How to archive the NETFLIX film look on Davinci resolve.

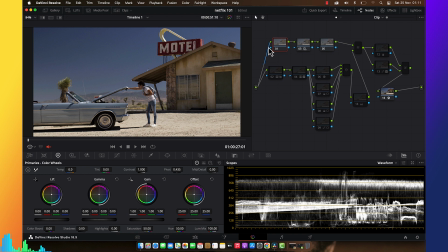33:40 When I talk about less dynamic, it has it's very compressed picture, which is the shadow and the highlights is very balanced perfectly, more than it's very less more than the mid-tone.
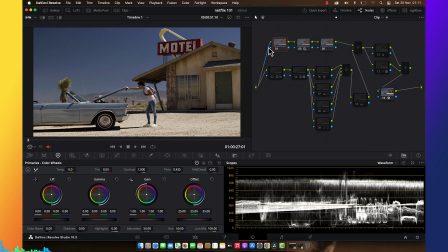33:56 I want the super mid-tone to the picture so I can have that washed out or the dust because of this this desert dust we have. So I want to present that things.
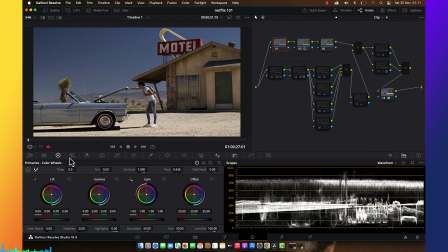34:14 So what I'm about to do is I'm going to take my shadow all the way up. No, I'm going to use this lift. So I'm going to raise my lift all the way up.
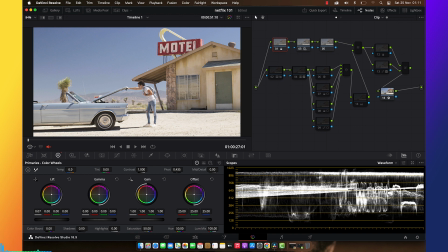34:32 You see, until I'm losing the detail, until I take off those super
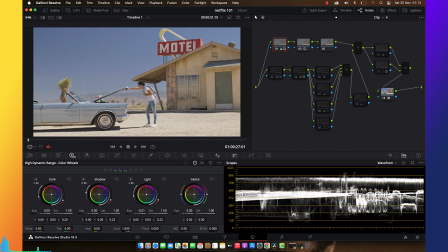34:43 shadows, and I'm going to raise down my highlights.
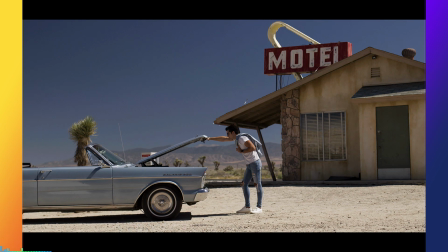34:48 Now you see our picture is very less contrast. You see, it's very washed out.
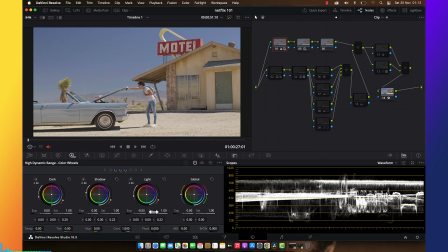34:58 And this is what I want to do. And another thing that I'm about to do coming to my balance,
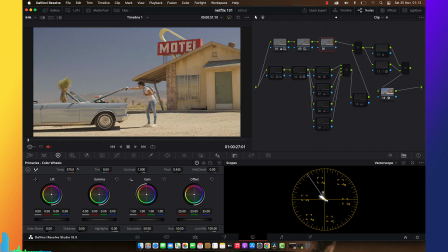35:08 and then I'm going to push my picture into warm side so that I can have that
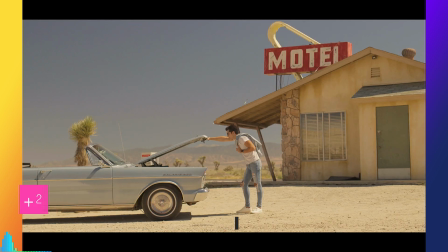35:18 desert feelings, the warm desert feelings, as you can see.
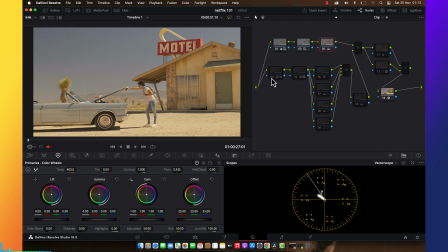35:24 And then I'm going to apply my look, and then I'm going to apply my skin tone look, which is also going to qualify the skin because we have very different range in here. So I'm going to qualify like that,
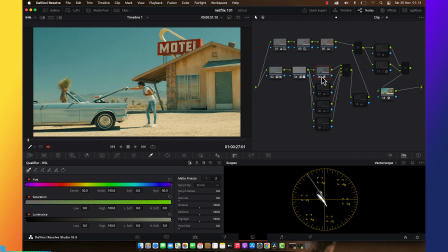35:43 and then we're going to do a further like glowing, but I feel like glowing is not necessary for me here. And try this, no waiting, so I'm going to use this thing only. So, and also this
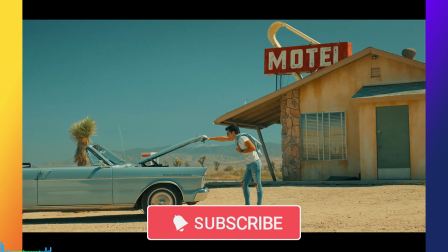36:06 this one, this HSV saturations.
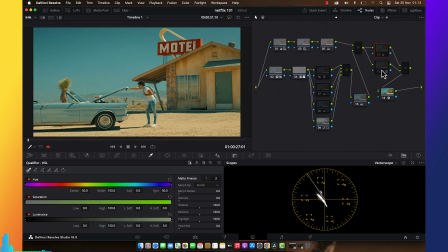36:12 And here I'm going to use my separations, my splitting separations. So as you can see, we also affected the
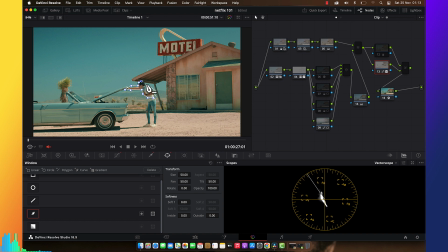36:35 the background because I want that orange to be on over there. So I'm going to only qualify mask this guy. So one thing that's after doing this, I'm going to track, so that's it's only effects.
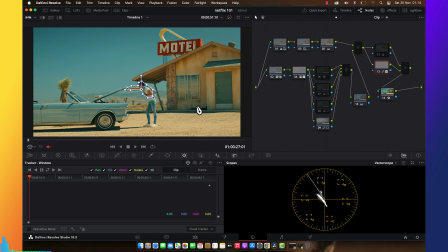36:53 So here, because I'm doing tutorial, the PC is running down, so I can't do so. But if you are tracking, it's follow the movement of this guy.
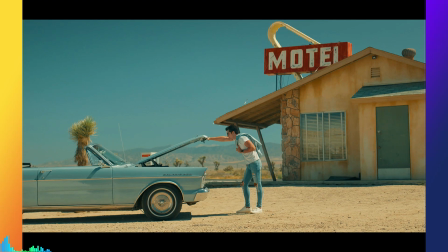37:03 But if it has a really tracking,
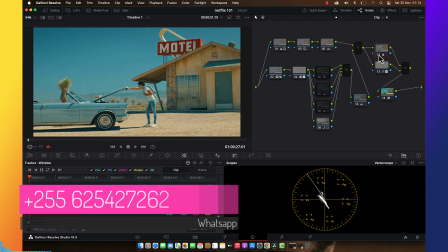37:07 and here is where I list a bit muting that's warming, but not too much.
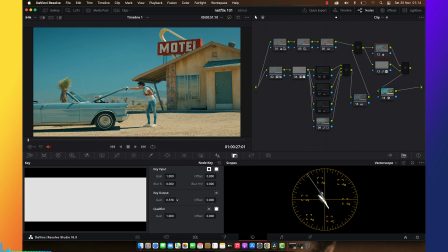37:15 So I'm going to reduce my intensity so I can still have that warming a bit,
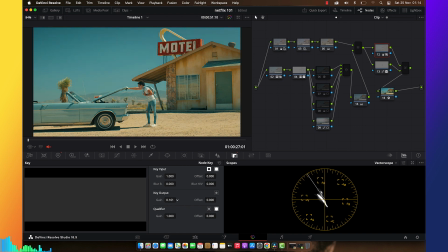37:24 just like that.
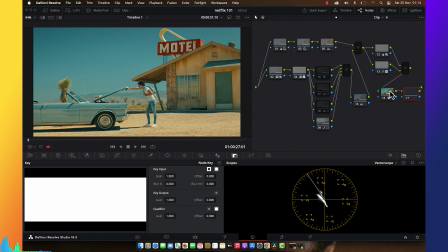37:28 Another thing that I did is I'm going to make a note after and push my
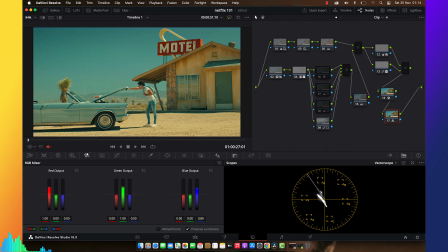37:38 my RGB mixer to the warm side so I can have that warming feelings, just like this.